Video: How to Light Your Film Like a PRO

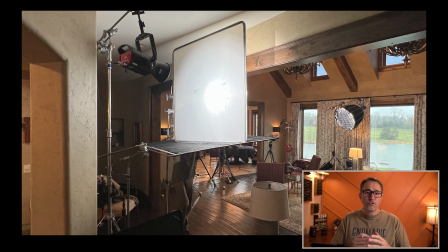(8:10)
The downside is, by moving it away from the light, you're creating a lot of room for the light to spill onto your scene.
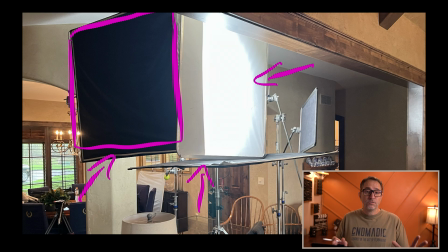(8:18)
And so now you need to shape the light so that it only goes to where you want it to go.
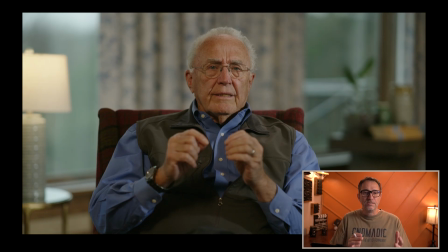(8:24)
So sometimes they would look directly into their own camera because they're delivering a message directly to the audience, and sometimes they're looking at each other. On this particular shot, he's looking straight into the camera, and you can see there's a little bit of ratio here between this side and that side. And again, I think it looks natural.
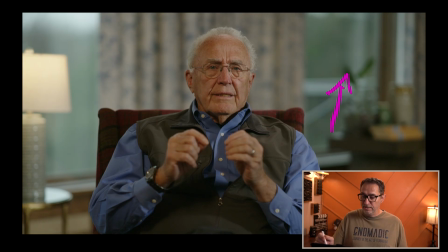(8:42)
I think it's fine. We have this window here that's suggesting a lot of levels coming this way. And so the fact that this is lit more than this side, to me, looks normal and natural.
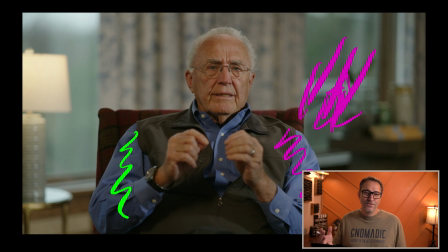(8:58)
We just basically had to enhance the level of what the window is bringing just by moving the key light a little bit more towards the front of him. What's missing on here is a backlight. We can see a little bit on his shoulders here.
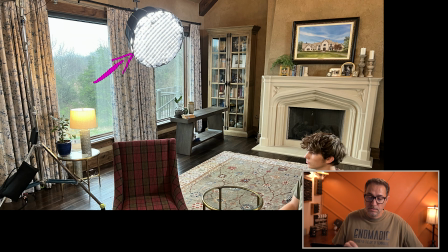(9:16)
We can see on the 250X, which is, again, the key light for this person, we use egg crates. And the egg crates are really our way of controlling the spill of that light.
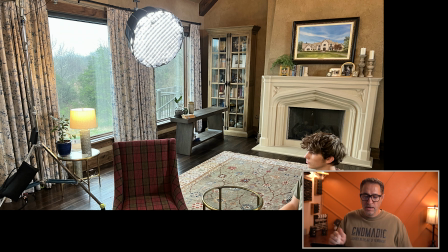(9:30)
What we don't want is that light to just go everywhere and end up on top of the head of this person. And so that's how we control kind of the backlight, is by putting this egg crate, instead of the beam spreading out, it's going to make the beam go straight.
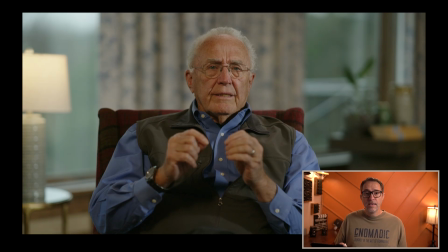(9:47)
But with this gentleman, it's tricky just because of his hair, and you quickly get some really hot spot on his on the top of his head. And so we ended up having to block quite a bit. And if I look at the other guy,
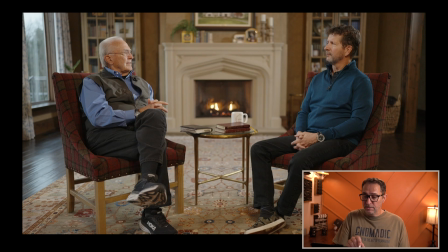(10:04)
that works perfect because obviously it looks like he's looking straight into the window.
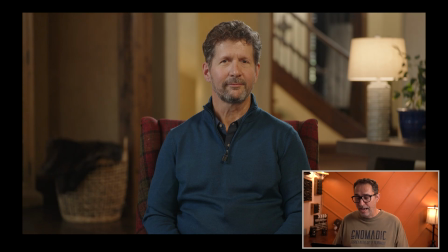(10:10)
So it looks totally natural that he's being lit on his right side. And now we have contrast ratio between his right and his left. Now he has a nice backlight. And that backlight is obviously the big giant light source.
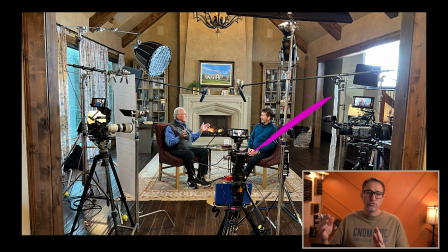(10:24)
That's the key light for the first gentleman. And same thing, we are able to kind of contain it and shape it with different flags to make sure that
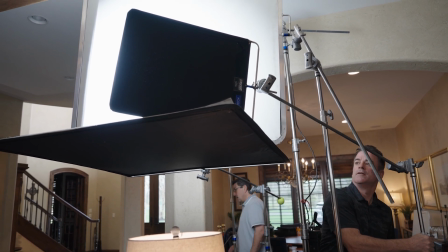(10:31)
it hits only a certain area so that we're happy with the level of backlight that he's getting.
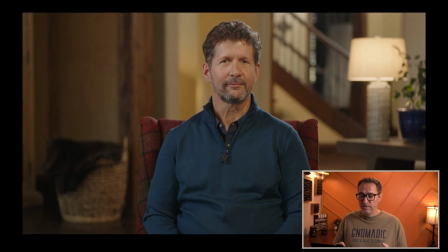(10:37)
This one was super interesting because of the depth that we had. And this room was wide open behind him into the entryway. And then there's like an office back here. The front door is here. And so it just created a lot of depth that we could play with.
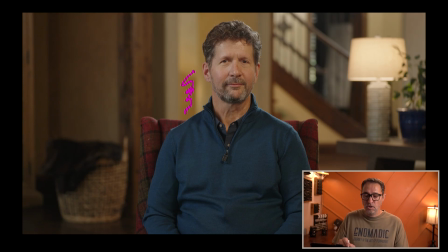(10:55)
And this space right here is actually a staircase going downstairs to the lower level. And he had some light in this staircase that were very warm, actually too warm and not bright enough. We placed our own lights in there.
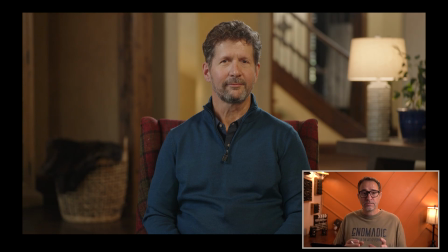(11:14)
And basically it's just one of those lamps.
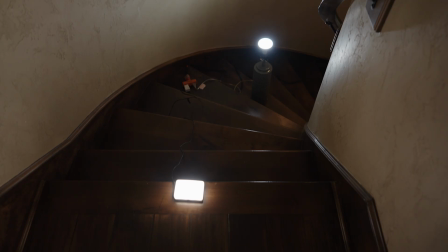(11:18)
We removed the shade and we placed a pretty harsh or a pretty strong flood light bulb in it and then put it on a dimmer. And then we're able to control the intensity. And then we also had a small aperture cube light that we can control intensity and color temperature.
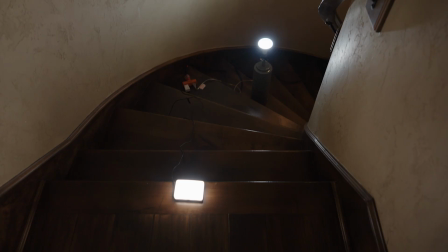(11:36)
And we placed those at different levels on the staircase until we get to what you see here.
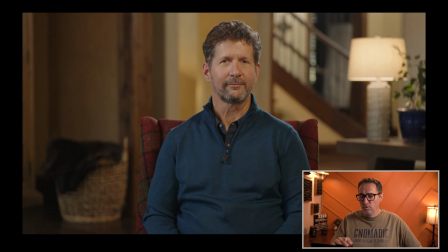(11:44)
And basically, the idea here with depth and the way you amplify depth is by creating different levels, different brightness and contrast. And so we have this area here that's pretty dark.
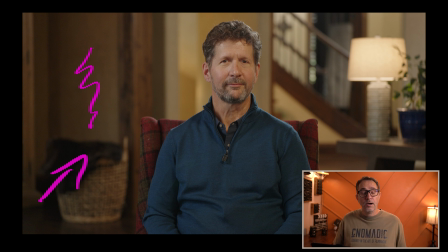(12:02)
And, like this wall is a certain brightness. And then the beam here is a different brightness. And then here we have a very bright spot. And then we have a different one here and another one here and another one here.
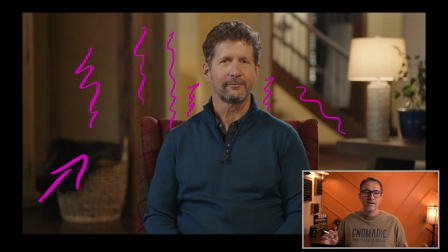(12:15)
And you just keep on going and you create those different levels in order to create even more depth into your shots. This lamp here is on a dimmer. And it's a normal 32K light bulb.
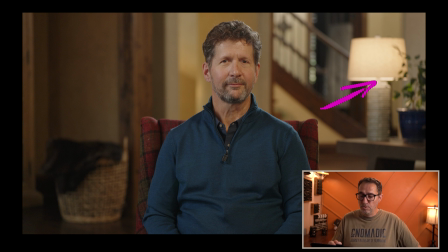(12:27)
And then same thing, we just tap into it, adjust the dimmer until we find the right levels to then create a little bit of brightness here.
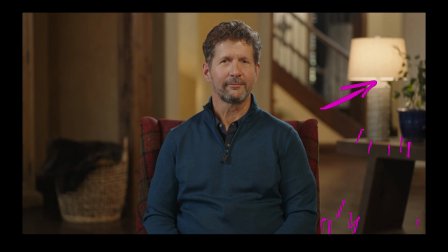(12:36)
It makes it look pretty natural as far as what's happening on the floor, even though that's not really coming from the lamp. It's actually coming from the window in the entryway. We are never in a fully controlled environment.
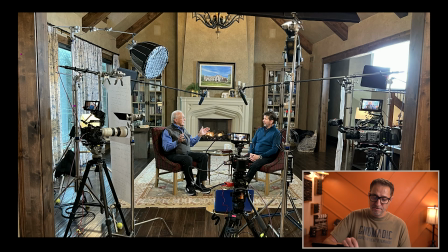(12:46)
And so we can obviously see that we have big windows coming in. So we have 56K lighting coming into the room, but then we have a lot of 32K lights as well. At first, you may think, let's turn off all those incandescent light bulbs, shoot everything at 56K.
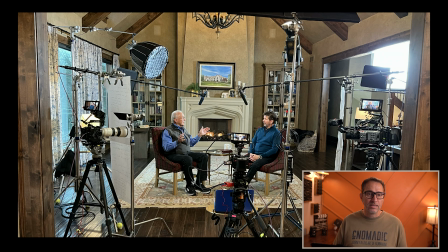(13:04)
Well, we like the warm feel for our podcast. That's kind of what our client wants. And so turning this into 56K is probably not the right plan. And so which color temperature do we want to use?
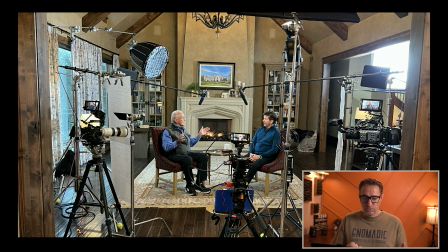(13:20)
Because we can't use 32 or else those windows are going to look even bluer than they look here. And so how do you make that decision? So the first thing we did once the cameras were kind of in position was to take a reading.
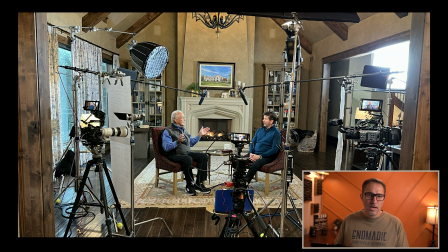(13:34)
We put a white card and did a white balance with one of the camera, and it told us it was at 38K. So with that information in mind, knowing that I need to be somewhat close to a 38K,
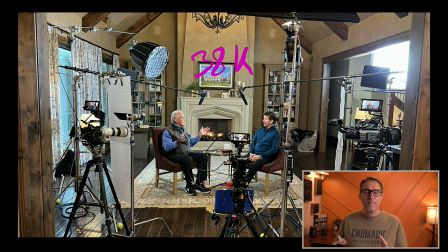(13:50)
and actually looking at the white balance that we did, 38 to me looked way too warm. And there's no way for me to achieve that and still balance those windows right. And so I knew that I probably wanted to be closer to like a 40K,
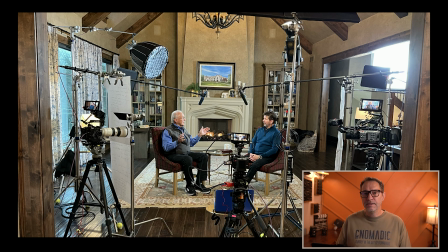(14:07)
or maybe 41, somewhere in that 42, somewhere in that neighborhood. Our big key light we know is daylight only.
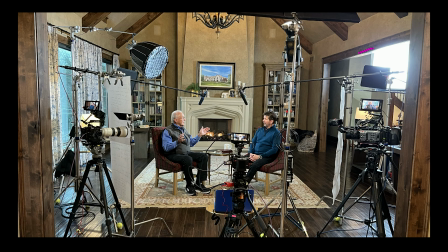(14:13)
So it's blasting 56K into this room. And now I need to balance it with this 300X.
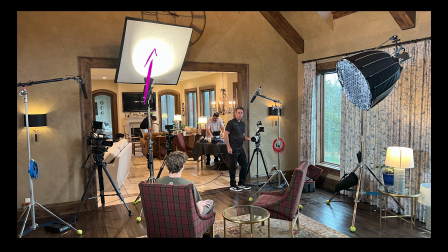(14:25)
I'm bouncing it off this whiteboard at 32K. And then once I have that mixed color temperature, then I can tweak my white balance so that their skin tone looks right,
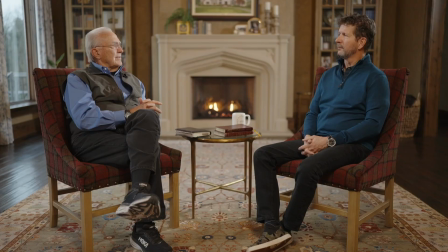(14:40)
the room looks pretty warm, and the windows don't look too blue. And it's a balancing act.
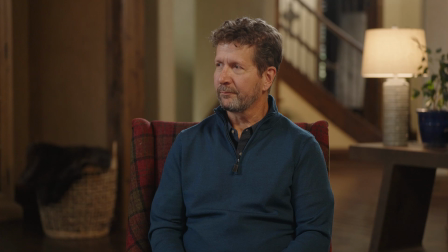(14:46)
Like, I'm not gonna get it perfect because it's all mixed color temperature. But I think we got pretty close. all the lighting setups are going to work off of the same principles, the same kind of technique, is just adapting it for the environment, the gear that we have, and the situation.
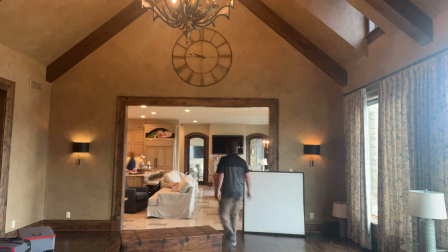(15:07)
And then it's just a matter of solving problems. And that's where those hundreds of decisions happen. If you see something here that you would have done differently, or you didn't like, or something that you did like, feel free to comment, share your thoughts, your process, how you would have done things differently, or some of the things that you've learned on this particular setup that can help you. Because I really believe that all of us can learn from each other. And that's the beauty of this platform, is we get to share our thoughts and our experience with each other.
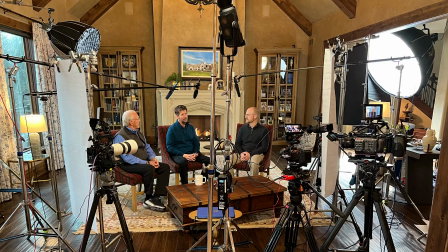(15:40)
And so please feel free to do that on this particular video as well. Tune in next week for the second part, where I'll discuss the 3-person setup. But thank you so much for watching till the end. I really appreciate your time. Happy filming.